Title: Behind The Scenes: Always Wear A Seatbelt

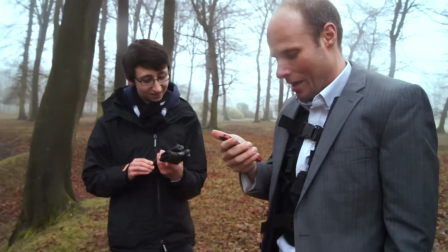(0:00)
...and hides, covers, bullets continue to spray overhead. I've got a roar with anger because of...
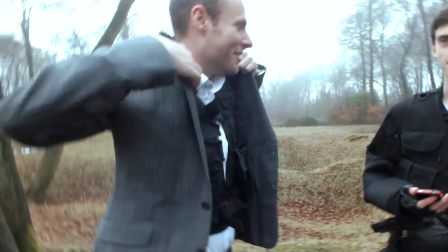(0:05)
Give me some sort of inspiration. Why, all of your people are dead. So imagine if all of the SLT were murdered.
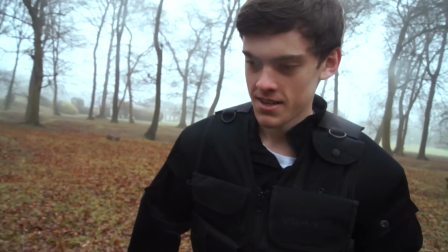(0:11)
No, I'd laugh. Right, so we're doing the Andy is silent bit. I'm sorry, Andy. Andy is silent. Followed by Roar.
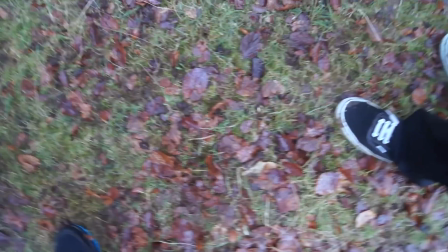(0:17)
But do you all wield it? So how do you expect me to be...? Well, kind of like that.
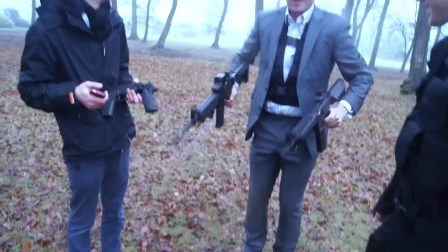(0:22)
Kind of? Just think of Terminator. Like that? Exactly. Matt, can you explain what we're filming today? Will, what we're filming today is a road safety video because we are responsible young members of the upstanding community. The upstanding community, I suppose. We're responsible for the upstanding members of the young community.
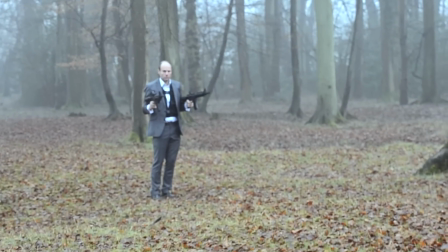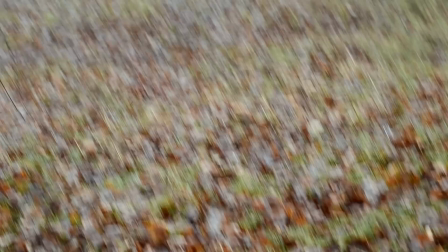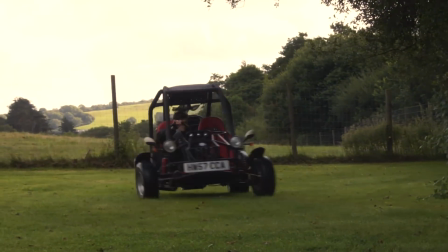Always Wear a Sleep Dot has been a big project for Align Films. We've actually been working on it for over six months.
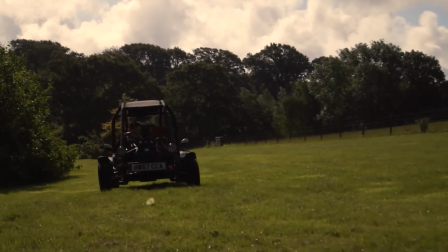(1:01)
It was originally planned to be just sort of a driving video, but we turned it into this whole story involving some interesting cameos
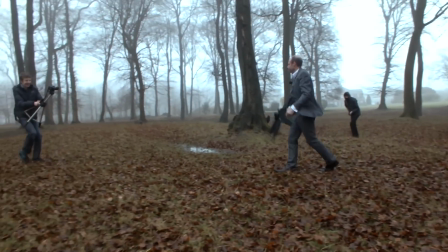(1:09)
and a load more extras than we'd initially thought that we would have. We shot all the driving sequences in Almosfair Seatbelt last summer in the Isle of Wight
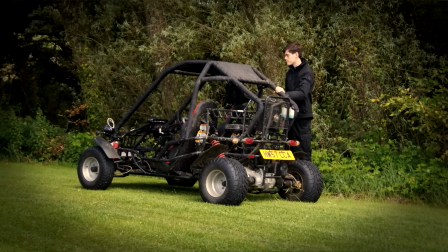(1:20)
and we used a 250cc buggy, it's got a motorbike engine, it's very basic, no ABS and it was a lot of fun, I mean we spent quite a lot of time just driving around sort of doing as close as we could to drifts.
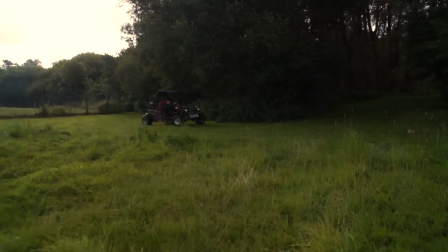(1:35)
It was a lot of fun.
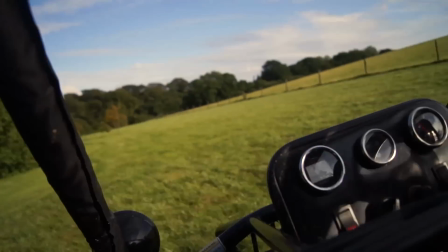(1:37)
They actually took three days as a whole to film, which is a long time because we had to do so many different angles of the driving.
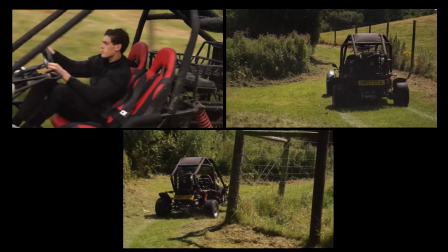(1:46)
We wanted to get as much variation so it could be fast cutting, which I think really pays off in the film. We wanted to try a few new things when we were filming on the buggy, including doing various angles where the camera was attached to the buggy. Before we went to the Oliver White I did a bit of research into how these kind of rigs
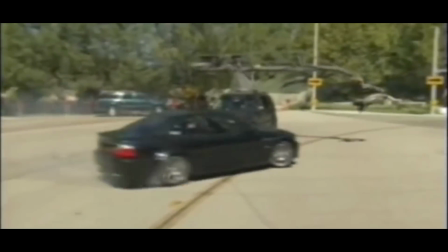(2:08)
are done in professional films and how they actually get the shots in professional films is actually quite surprising.
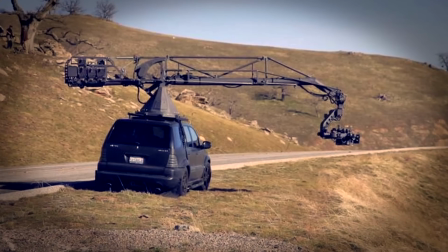(2:13)
They use a variety of different rigs. One that I found was called the Ultima Arm and it's a giant camera crane,
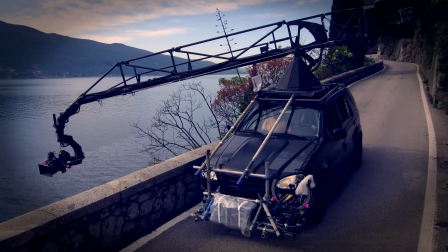(2:19)
a technocrane, attached to an SUV or a sort of sports car and it's driven around and there's several operators inside.
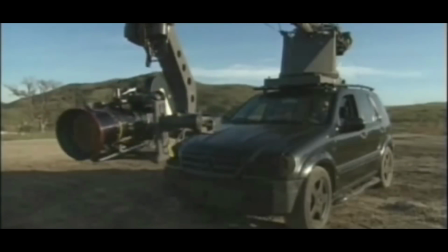(2:28)
One controls the movement of the arm, one controls the movement of the camera. and that this crane can go all the way around the car so
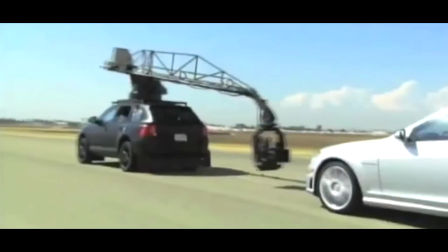(2:36)
you can do low angles high angles and they sort of follow cars around doing these shots.
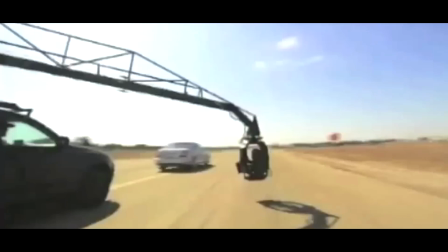(2:41)
It's a really expensive bit of kit, it costs a lot of money just to hire it for a day and so it's really only
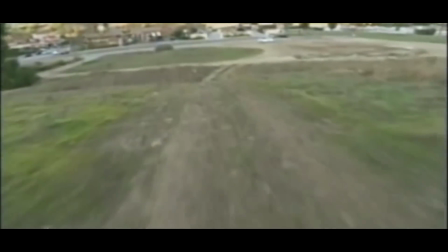(2:49)
available to people doing big-budget productions obviously and obviously we didn't have the sort of resources to be able to do that so we tried to improvise and get
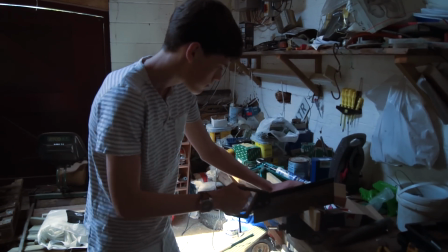(2:56)
some interesting angles. One thing we did was we tried cutting out some wood and tried attaching it to the side of the car, it didn't really work out that well. Another thing we tried was putting the tripod on the bonnet which also didn't go too great,
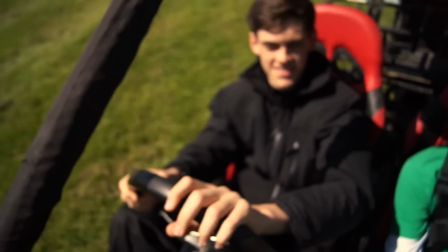(3:11)
the footage was really wobbly and it did look like it was going to fall off most of the time.
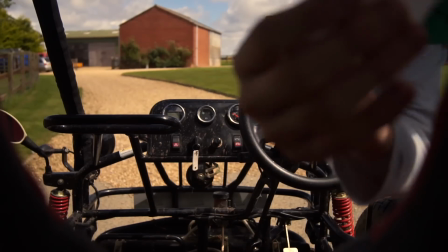(3:17)
One thing we did do successfully is mount the camera at the back of the car looking forwards so you get this really cool onboard point of you like you're
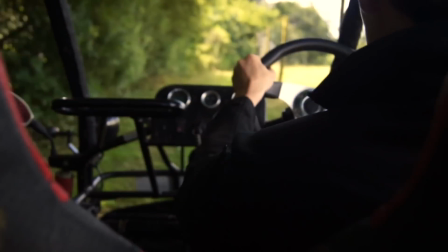(3:25)
driving with the protagonist within the film it's looking out the front of the car as you get this sort of view around you see
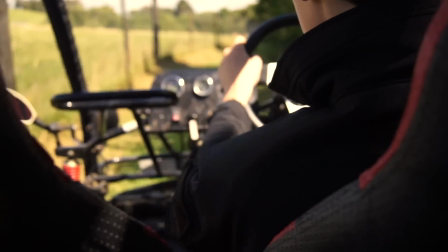(3:33)
what he's seeing.
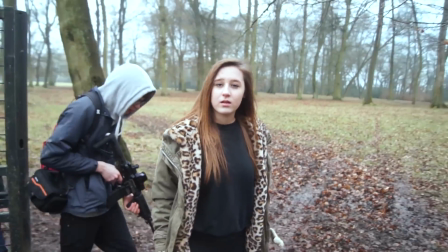(3:37)
Sarah what's your opinion on the future of Lion Films? I think Lion Films is gonna go... I can't even describe it to you like it's gonna be bigger than Warner Brothers.
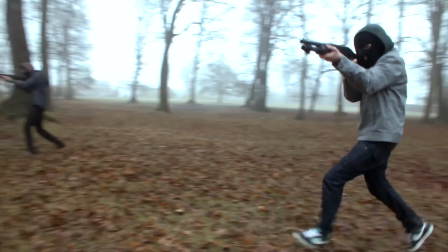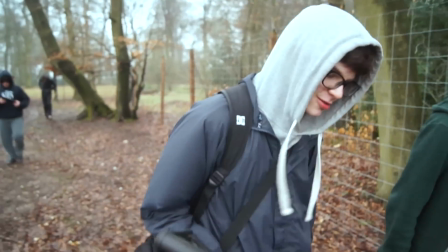(3:52)
It's been long, cold, but we're going to hold some guns. It's been good, I just slipped, covered in mud.